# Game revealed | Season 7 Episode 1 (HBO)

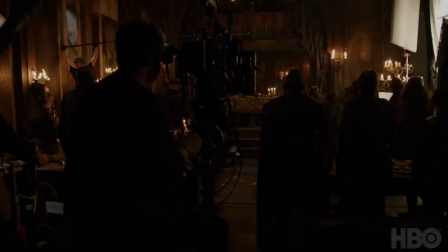[0:20] For proper hero,
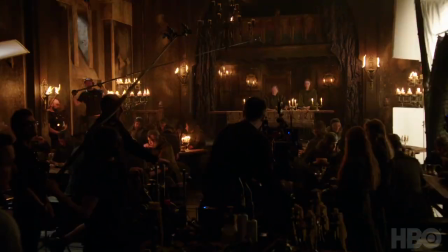[0:25] I'm not the most pleasant man. I'll admit it, but...
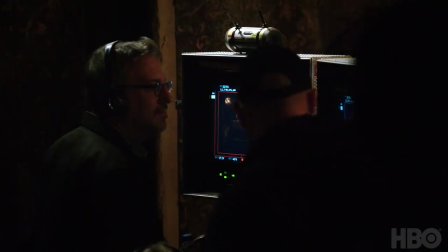[0:30]
It's always interesting when you're starting a new season, and, you know, the question always is, what do you start with? You either start with something small to kind of ease your way in, or you just start with something huge and get it over with, and you can put that behind you. In this case, we start with something really huge.
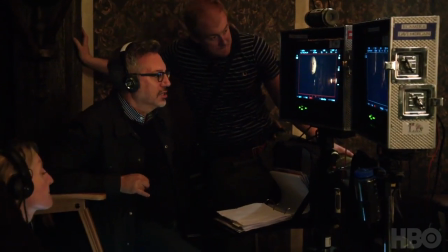[0:46]
Okay, everybody's dying out there. And action.
That was your mistake.
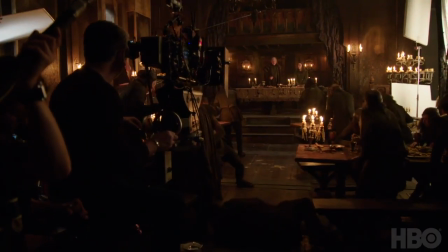[0:54] Leave one wolf alive, and the sheep are never safe.
And I love that scene, because you come into this, and you're like, wait a second, Walder Ray's dead. How is this possible? What's going on? I was thrilled that they'd made a full-head prosthetic, which fitted my face, but I looked like David Bradley.
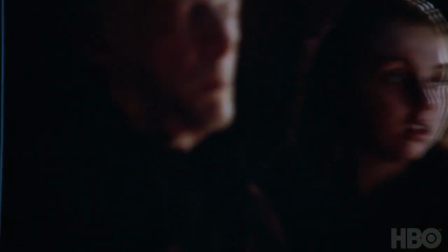[1:14]
As an actor, to really reveal yourself and take another face off your face, rather than just pretend, that just made it a lot easier and a lot more fun, I guess.
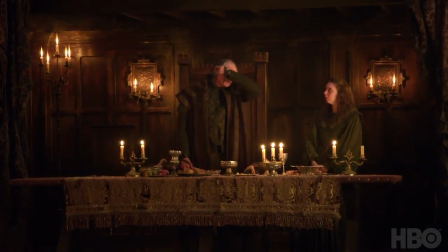[1:25]
It's the actors just kind of pulling on their own skin, really, and then it's really done in cuts, the arm movement and where you place the camera. Having Walder Frey do that and then having Arya repeat that from a different camera angle, it looks like something's come off, and it's very effective. What also makes it extremely effective is Maisie's performance because she just sells it so beautifully,
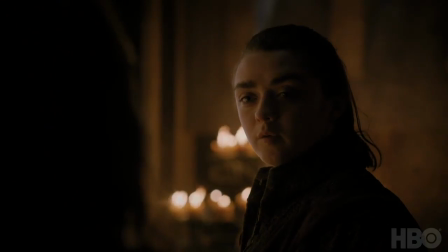[1:48]
and I love the moment when she turns to Walder's wife and says...
When people ask you what happened to you, tell them the North remembers.
I think it's a great opener for the season. I think it's a great reintroduction to Arya, where she's coming from and where she's heading.
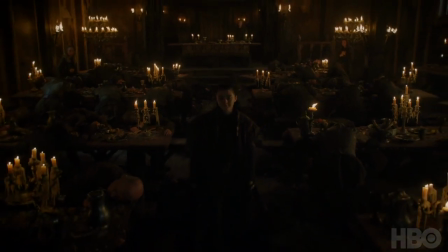[2:05]
She realizes her power, and I guess, yeah, maybe there is the argument that you didn't have to kill the whole Frey army, but they weren't good news. I don't think we'll miss them.
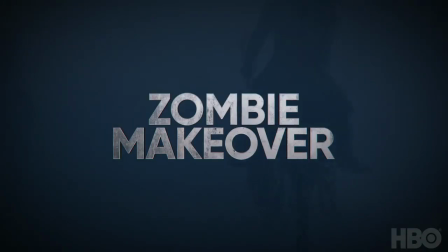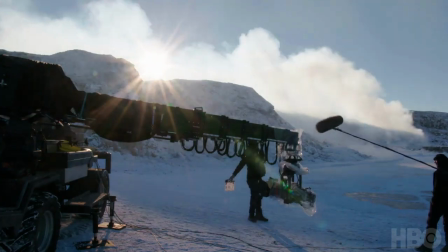[2:22]
I think, you know, starting with the army of the dead, but basically why that's really important is that this is the common enemy.
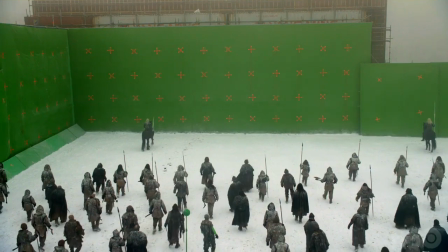[2:28]
This is like the bottom line. This is what everybody, in the end, is going to have to face. It's the enemy that is beyond all enemies.
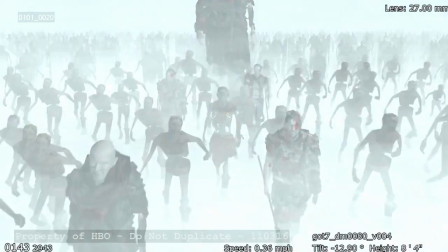[2:36]
It's like the one thing that nobody really knows how to fight. And so the big question is, are these people going to get their act together?
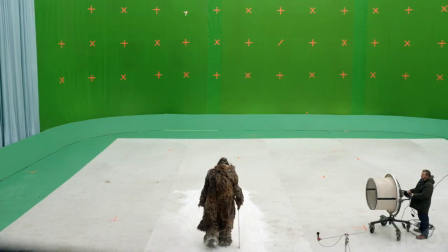[2:43]
Are they going to figure out a way to fight the big enemy, or are they going to just eat each other alive before that even happens?
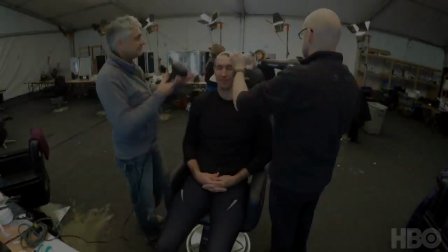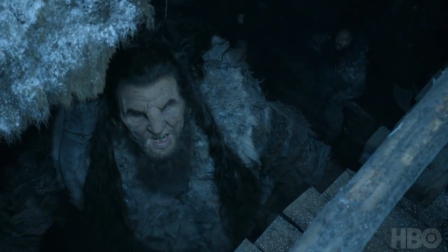[2:55]
So the zombie giants this year, we've got two returning cast. We've got Ian White and Neil Fingleton, who was with us on season four.
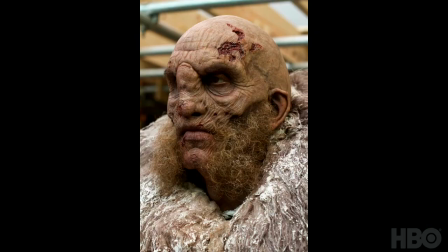[3:05]
They're similar make-ups, but we have kind of interchangeable little bits and pieces, and we do a slightly different paint scheme.
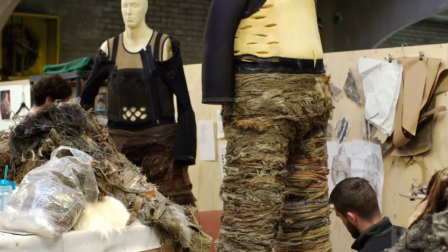[3:11]
We can have a different costume as well. So it's creating four different looks.
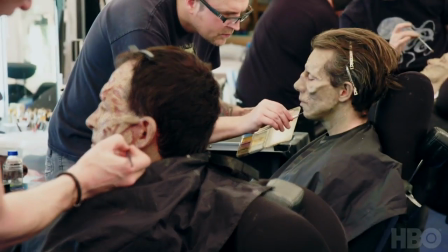[3:17]
So for the Whites, this year we decided that we'd up our game a little bit, and we've re-sculpted an awful lot of the zombies, their make-ups.
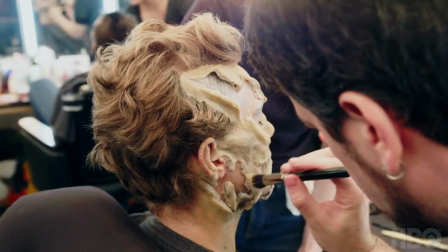[3:24]
They're still very mix and match and generic, because we have a huge amount of stunt guys. but we just thought we would change things up and improve some of the sculpts.
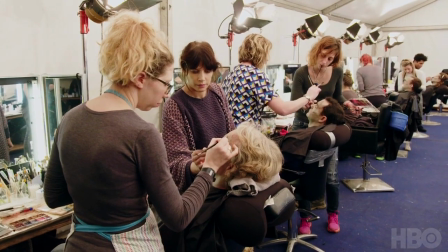[3:35]
It's been a huge production line, but it's something we were able to use a few existing molds and then make a load of new stuff as well.
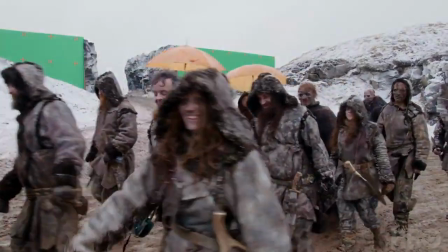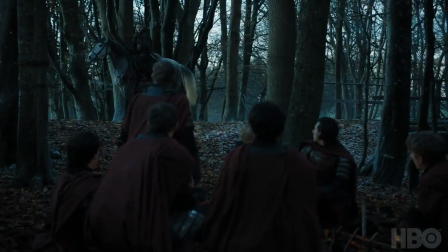[3:50] It's a pretty song. I've never heard it before. It's a new one.
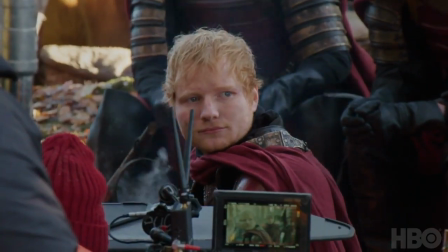[3:54]
Ed Sheeran's got a beautiful voice, and we knew he was a fan of the show, and we knew that Maisie was obsessed with him.
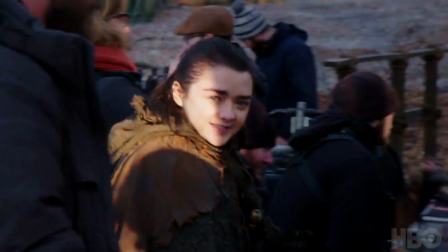[4:00]
Um, so we always thought it would be fun to try to get him into a Maisie scene at some point. I first got the scene and I saw I was a Lancet soldier and it was amazing. I just assumed we'd all get killed at the end.
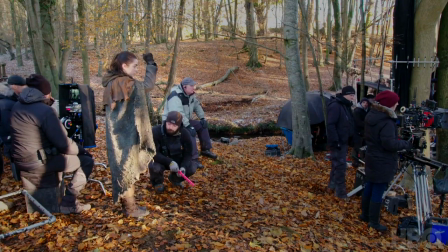[4:11]
Action.
I don't want to steal your food. You're not stealing, we're offering. Come on, it's going to be a cold night.
Just a nice moment for her to really enjoy human company without lies and trickery.